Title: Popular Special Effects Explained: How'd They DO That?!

Hi, I'm Craig. I'm Braden. Welcome to Crossing the Vector Line, where because of our interesting and potentially hilarious commentary, we hope you learn to love video as much as we do. This week we're introducing a new segment called How They Do That. How did they do that? Let's check it out. So I'm sure it's happened to you. You're watching a movie, watching a TV show, and something happens and you think, how did they do that? Right? That shot or that special effect. How in the world did they get that thing to be in front of you on your television? It looks so cool, but could you possibly do it yourself? A lot of times the answer is yes. So let's take a look at some of our favorite ones. First up, Star Trek.
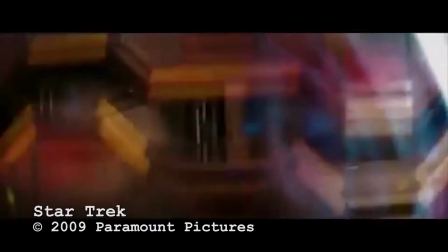0:42 One of the coolest parts when they're doing that mining operation on that planet with the big laser beam that's coming out of the big chain thing, and they have to jump out of the spaceship to fly down there because that's the only possible way of getting there. Why couldn't they teleport again?
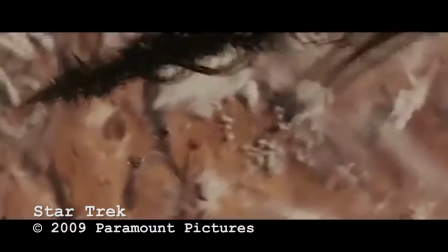0:56 And the shot while they're flying down at like 400 miles and the guy's like, I'm not gonna pull my chute. And they're like, pull your chute, pull your chute. How'd they shoot that? You'd think super fancy, they're on a rig and they've got fans blowing and... Or? Check this out. They're in a parking lot right now.
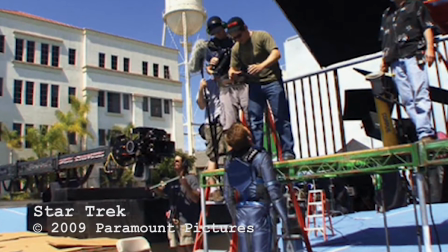1:15 The guys are literally just standing, looking straight up, holding that pose, and that's it.
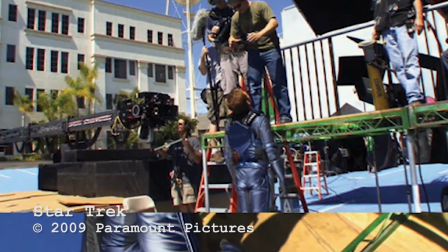1:20 With a mirror under their feet, reflecting the sky. There you go. Super simple to do, That's right.
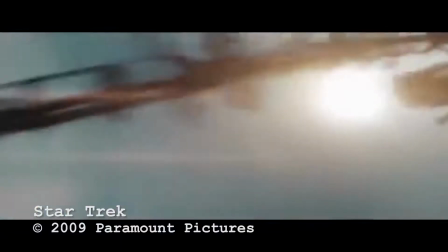1:26 Super cheap, and it totally looks like when you watch it, it's like, oh my gosh, they are falling to their deaths, plummeting at horrendous miles per hour right now.
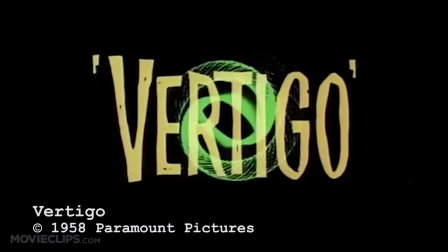1:33 Next one is one of my favorites. So the vertigo shot. You guys seen Alfred Hitchcock's Vertigo?
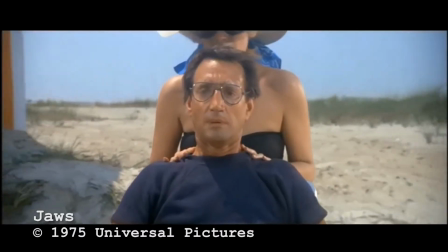1:39 But it's in Jaws, it's in so many great movies. But this is where you are moving the camera closer or away from your subject, but then at the same time zooming out or zooming in. So you're physically moving the camera closer, but then also zooming out at the same time, or the reverse.
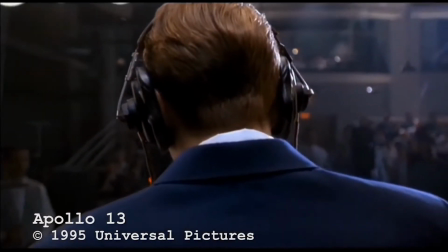1:59 And what it does with the lens, it gives the optical illusion, really,
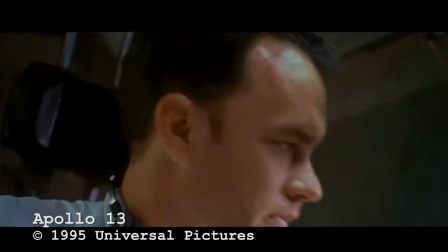2:03 that the person is staying in the same place and the background and foreground are bending. And it's just adds a really kind of otherworldly surreal effect to it. Special effect number trace, Lord of the Rings. All of those movies still use the same forced perspective trick on the little people we like to call the Ewoks. How do they do that? You did it so well, and I couldn't keep up with you.
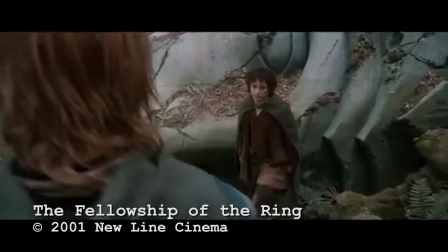2:31 Forced perspective is something to help give you the impression that Elijah Wood was significantly smaller than Sean Bean.
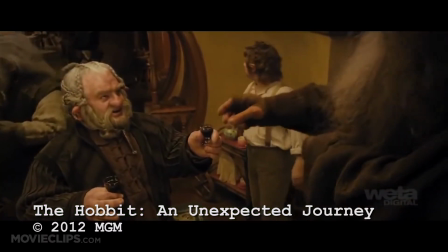2:39 So how'd they do it? They always take them in post-production and shoot them on a green screen and shrink them down? It's really simple. You know the trick where they stand the person on the hand? That's essentially what it is, okay?
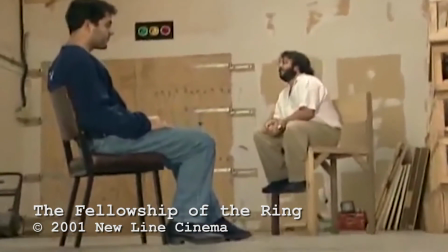2:48 You have someone way in the background if you need them to look smaller, and then the person who needs to look bigger, you just have them close to the camera.
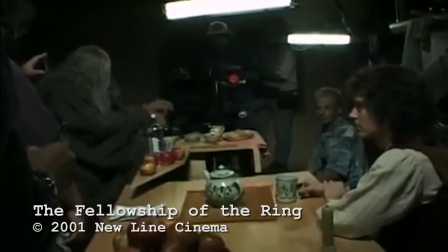2:54 Super simple. You don't have to get all those stunt doubles and all this extra makeup and costumes and stuff. You just kind of line them up in the frame, line them up, and there you go.
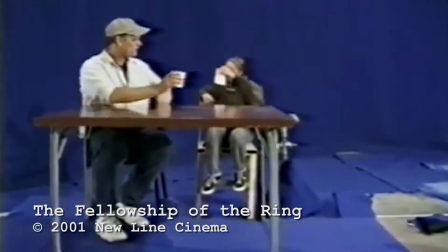3:02 Obviously, the camera movement is limited because once you start moving the camera, you're gonna mess up the illusion. But it's impressive, the kind of stuff that they can do. So check out all 23 days of footage they had for the behind the scenes there. So it's pretty cool. Good.
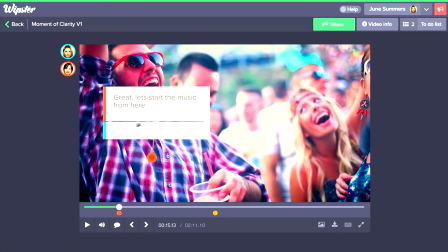3:18 This episode of Crossing the Vector Line is brought to you by Whipster, our favorite tool for video review and approval.
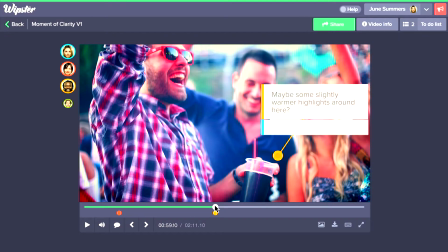3:25 Sign up today for your free trial at whipster.io.
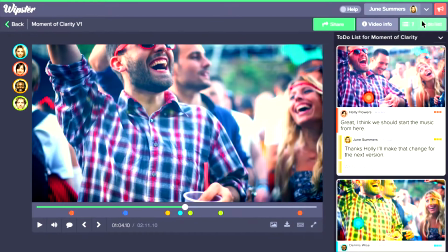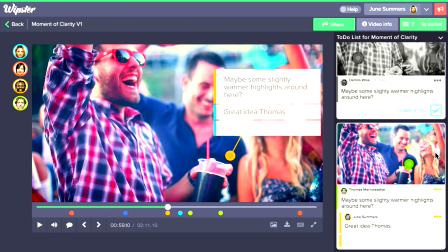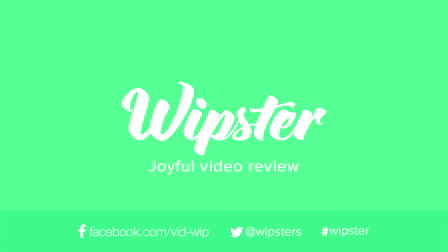I'm no videologist, but CGI is ruining movies. Mic drop. Hold on, I got it. Sorry, we have to finish the show here. So you believe CGI is ruining movies as opposed to practical effects?
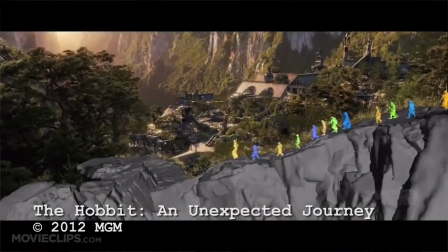4:05 I mean, take a look at the new Hobbit, since we're on the Lord of the Rings kick.